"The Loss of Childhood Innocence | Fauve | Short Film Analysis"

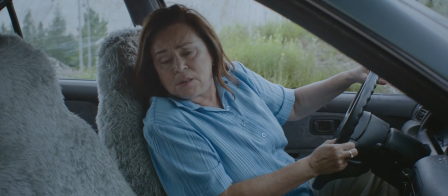It even adds to his sense of confusion when he doesn't know how to respond and just follows along.
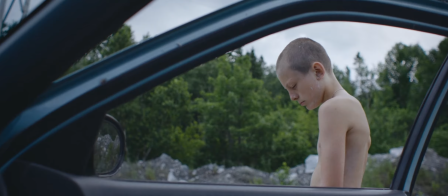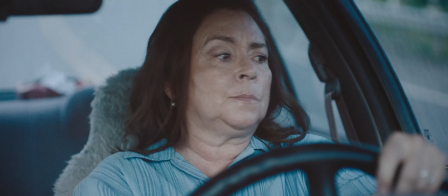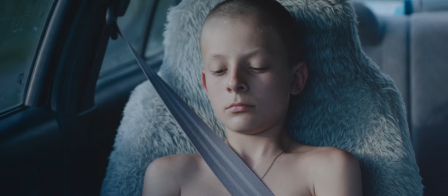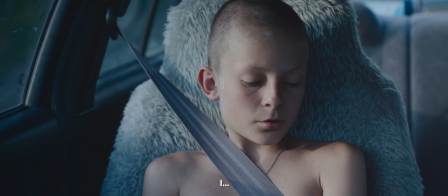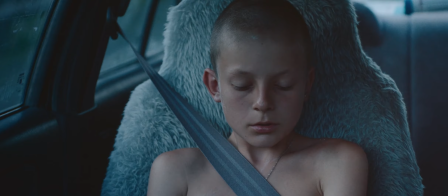Eventually he tries to speak up and says just enough for us to know that he's trying to tell her what's just happened.
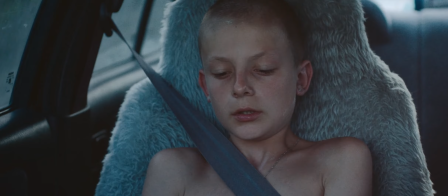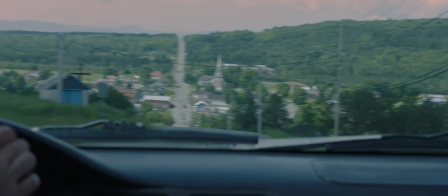The camera subtly zooms in. We're inclined to lean forward to hear what he has to say, but the car stops abruptly.
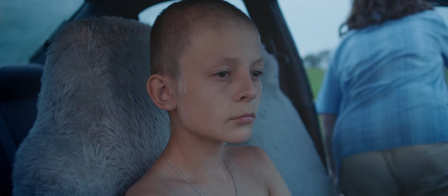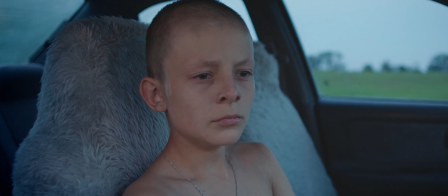When Tyler sees it, he's reminded of that moment when Benjamin tried to convince him that he'd seen a fox.
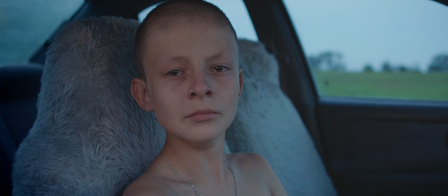The fox looks right at him, like it recognizes him, like it knows him, and then the dam bursts.
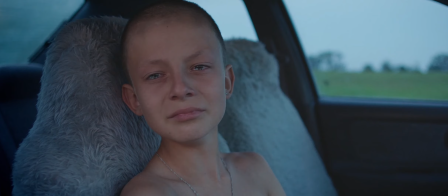It finally hits him. His friend sank to his death, and it was his fault. Even though Tyler came out of this situation unharmed, we know that he can never go back to that carefree version of himself.
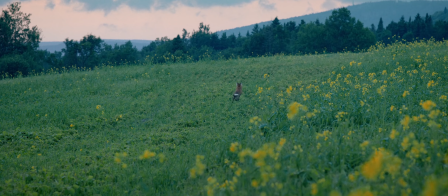In that sea of mud, he lost his mental peace. The innocence of his childhood has been taken from him.
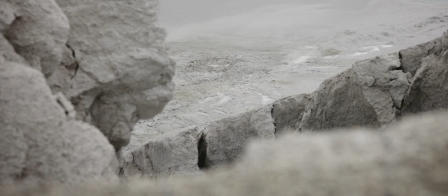Fove manages to focus on the theme of the loss of one's childhood with a tight plot and characters crucial to telling that story and its themes.
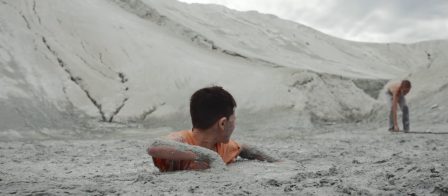Nothing in the film seems unnecessary.
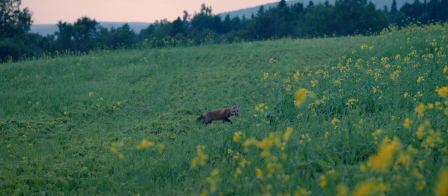It It knows when to give us just enough information to capture our attention, and the fox at the end is a wonderful touch.
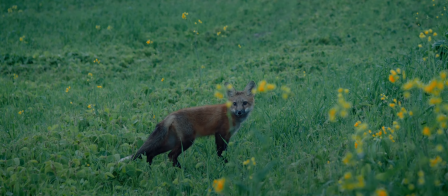It feels like a witness to the event, like it was almost human.
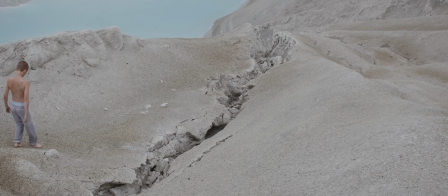And the lingering shots show us the gravity of what has transpired, and emphasize the significance of the moment.
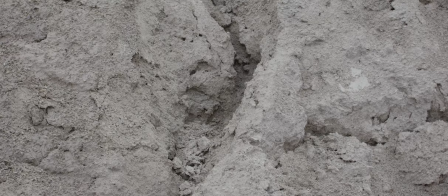The music as Tyler walks through the wasteland and sits in the stranger's car creates this desperate, jarring, malevolent feeling.
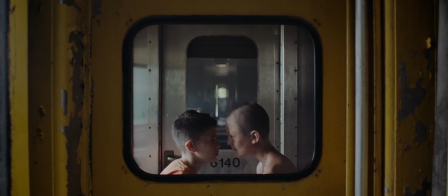The two kids are written pretty differently when you look deeper into what they say and do.
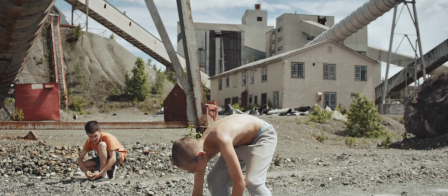Tyler appears to be the sharper, more fearless, more independent of the two.
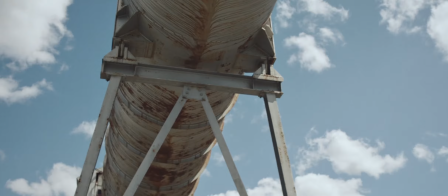We can tell that he has a somewhat complicated background with his constant need to be right, his shows of strength,
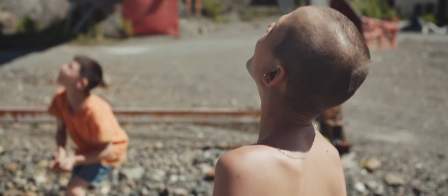and his overall appearance and demeanor seem to point to the fact that he doesn't get a lot of parental attention.
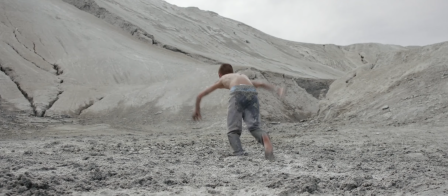But he's never been in any grave situation before, so the writers chose the right time in his life to go through this kind of ordeal.
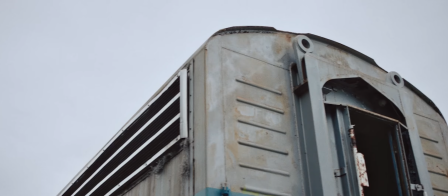Benjamin is the gentler of the two, and more of a follower. He's more childlike, more in awe of the world, and less jaded than Tyler.
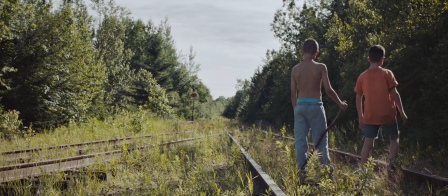It's clear from his behavior and his clothing that of the two, he is better taken care of.
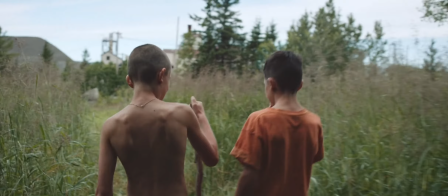This makes his rapid sinking and eventual demise all the more painful to watch. What's amazing is that the actors playing these roles are untrained.
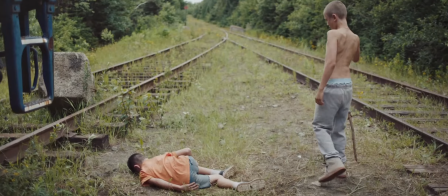Despite this, both of them gave very naturalistic and nuanced performances. The director, Jeremy Comte,
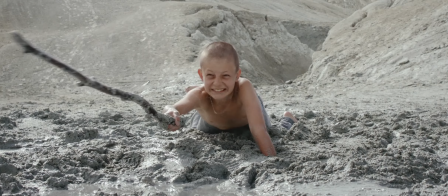auditioned around 50 schoolboys to find someone who could realistically portray not only authentic friendship, but real despair and terror.
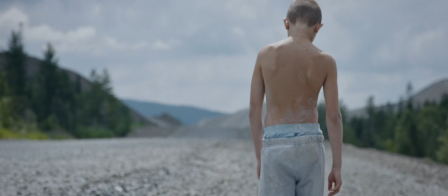And it really paid off. The woman who appears at the end may seem a bit forced,
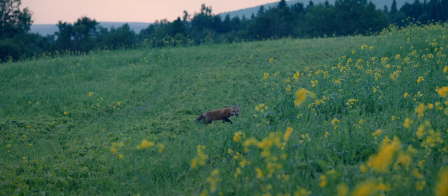but I think if the film ended with Tyler walking and noticing the fox himself, it wouldn't have been as strong.
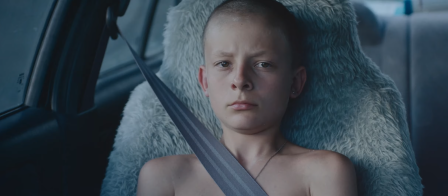We wouldn't get to really grasp what he's truly feeling, or see the profound effect that Benjamin's death has had on him.
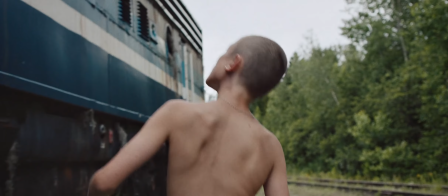All in all, the filmmakers behind Fove have crafted a near-flawless short film that tells a cathartic, poignant story.